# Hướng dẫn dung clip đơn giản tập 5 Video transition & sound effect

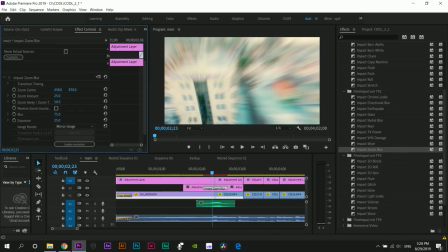(4:02)
Thì đối với cái clip của mình thì mình sẽ zoom vào tòa nhà, tại vì mình sẽ zoom vào cái sảnh nó trước, tại vì cảnh tiếp theo là cái sảnh. Còn đây là zoom in hay zoom out ở đâu, cái này là độ blur của zoom.
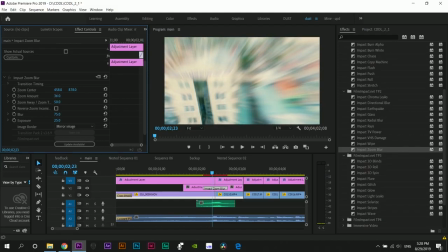(4:20)
Thì đối với mình thì mình sử dụng khoảng tầm hai mấy thôi là được rồi. Và đây là cái zoom in hay zoom out. Đây, zoom in tức là cảnh wide về cảnh cận,
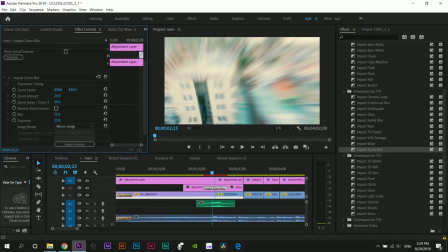(4:35)
hoặc là về wide về medium, hoặc là về close up đó. Còn zoom out là ngược lại, và mình có thể coi cái zoom out đây đấy,
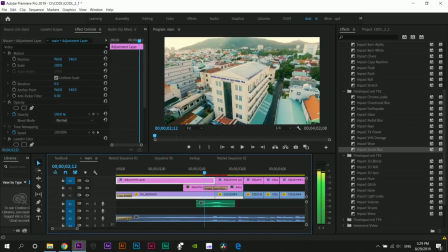(4:47)
nó rất là nhanh, nhưng mà nó sẽ kéo khung hình ra đây đây.
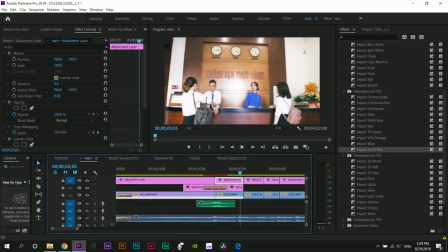(4:55)
Mà cái này thì mình ở wide về
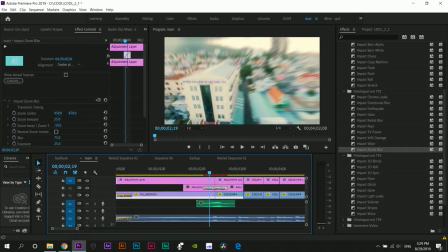(5:01)
Ở outdoor và indoor thì mình sẽ sử dụng zoom in chứ không có zoom out.
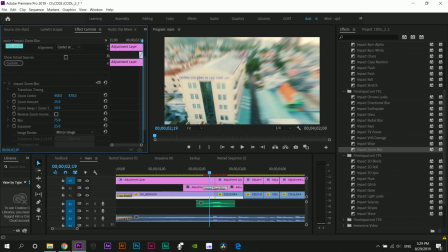(5:07)
Còn này blur của zoom thì zoom out là cái giống gì đó thì cũng không biết, thì mình sẽ nghiên cứu thôi.
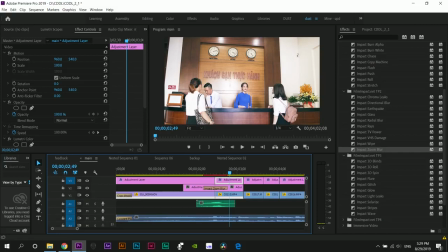(5:17)
Nó sẽ gọi là định hình cái khung hình cho mình nó nằm ở khúc nào để mình zoom ở khúc nào ấy. Rồi tiếp theo là cái
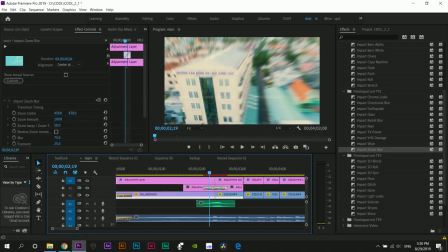(5:32)
aperture của cái zoom thì nó sẽ làm aperture này, nó sẽ tăng cái độ sáng của cái zoom lên, các bạn có thể thấy này.
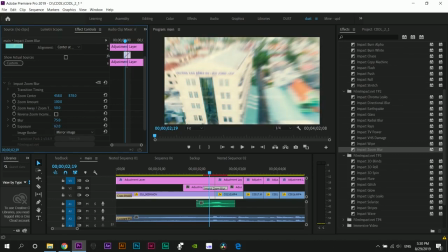(5:40)
Đây đối với mình thì mình để ở một cái mức vừa phải làm sao đó nó không bị giật cảnh thôi.
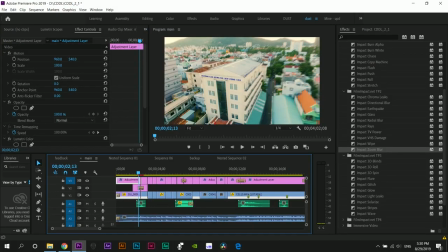(5:48)
Ở trong cái clip này thì mình sử dụng cái zoom blur là nhiều nhất, và kèm theo đó là cái phần audio ở đây.
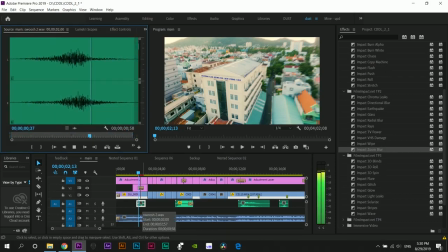(6:02)
Các bạn có thể thấy đấy, thì những cái audio này các bạn có thể kiếm trên mạng rất nhiều, những cái sẹt sẹt hụt hụt tinh tinh tóp tóp, wow, nó rất là nhiều.
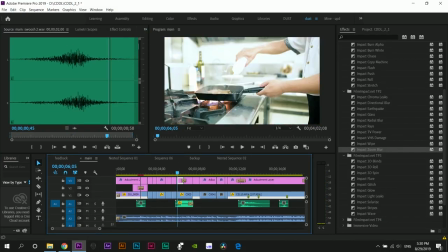(6:20)
Thì tất cả những cái transition hoặc những cái lửa bùng cháy ở đây thì mình sẽ sử dụng cái phù lên một cái giống như cái lửa nó phực lên đây ấy.
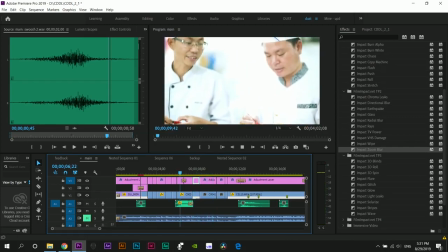(6:34)
Mình sẽ tắt cái phần nhạc này đi để cho các bạn dễ dễ nhận diện được cái phần sound effect hơn.
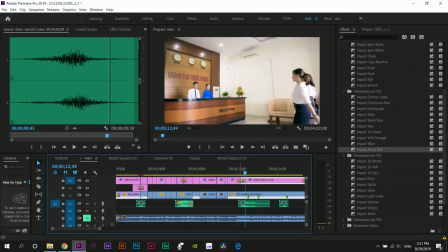(6:45)
Và tiếp theo khi mà bước vào cái đoạn này thì mình đã sử dụng cái time remapping đây, thì
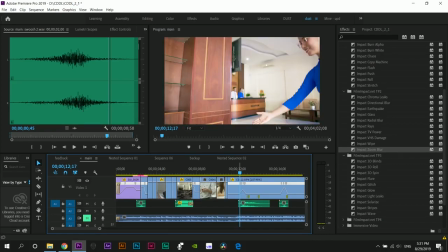(6:56)
nó là cái phần time remapping là cái bài một edit, mình đã hướng dẫn cho các bạn sử dụng cái công cụ time remapping đó rồi. Đấy, khi mà mình time remapping thì cái đoạn nào mà nó di chuyển nhanh
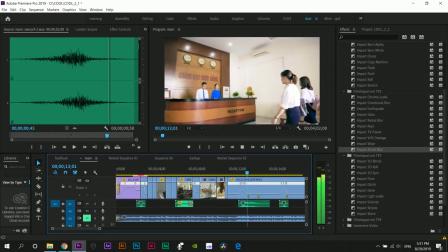(7:13)
thì mình cũng có thể thêm sound effect vào để cho nó sinh động thôi.
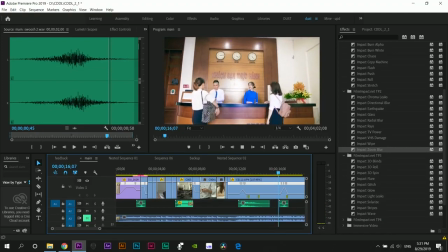(7:17)
Đây ví dụ như đoạn này,
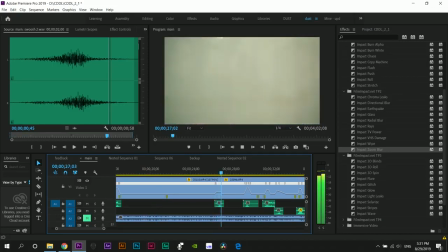(7:23)
và tiếp theo nó cũng là sound effect. Ở đoạn này sound effect rất là nhiều.
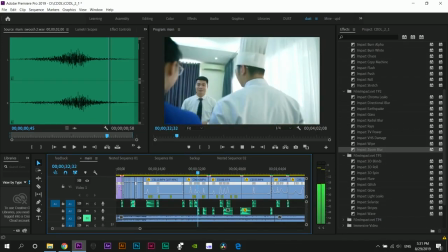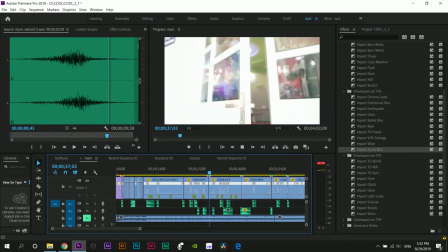(7:34)
Đấy, và đây là cái
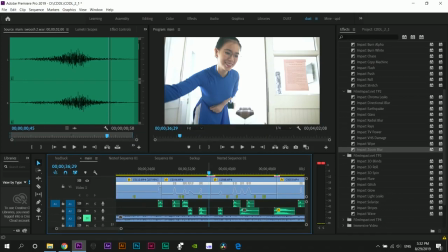(7:39)
mình sử dụng cái nào ta, để mở lên coi rồi.
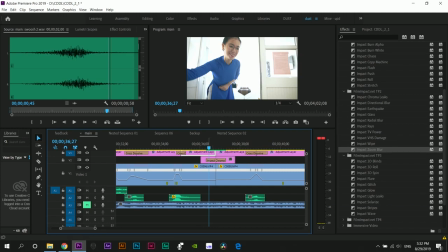(7:44)
Cái transition này là chroma lake, nó sẽ làm màu mình nó thay đổi. Đây mình sẽ nhấp vào đây, nhấp vào cái chroma inbox chroma lake đây, và nhấp vào control thì nó sẽ hiện lên ở đây.
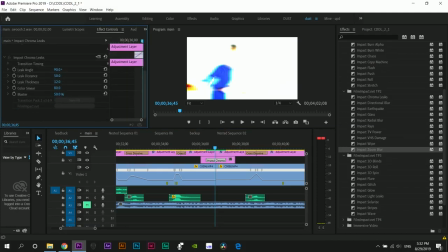(7:57)
Các bạn có thể thấy được là khi điều chỉnh cái lake angle này thì đó, các bạn có thể thấy được là cái chiều sáng của nó đi.
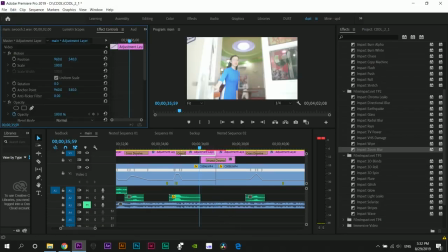(8:08)
Các bạn có thể lăn con chuột trên màn hình để thấy.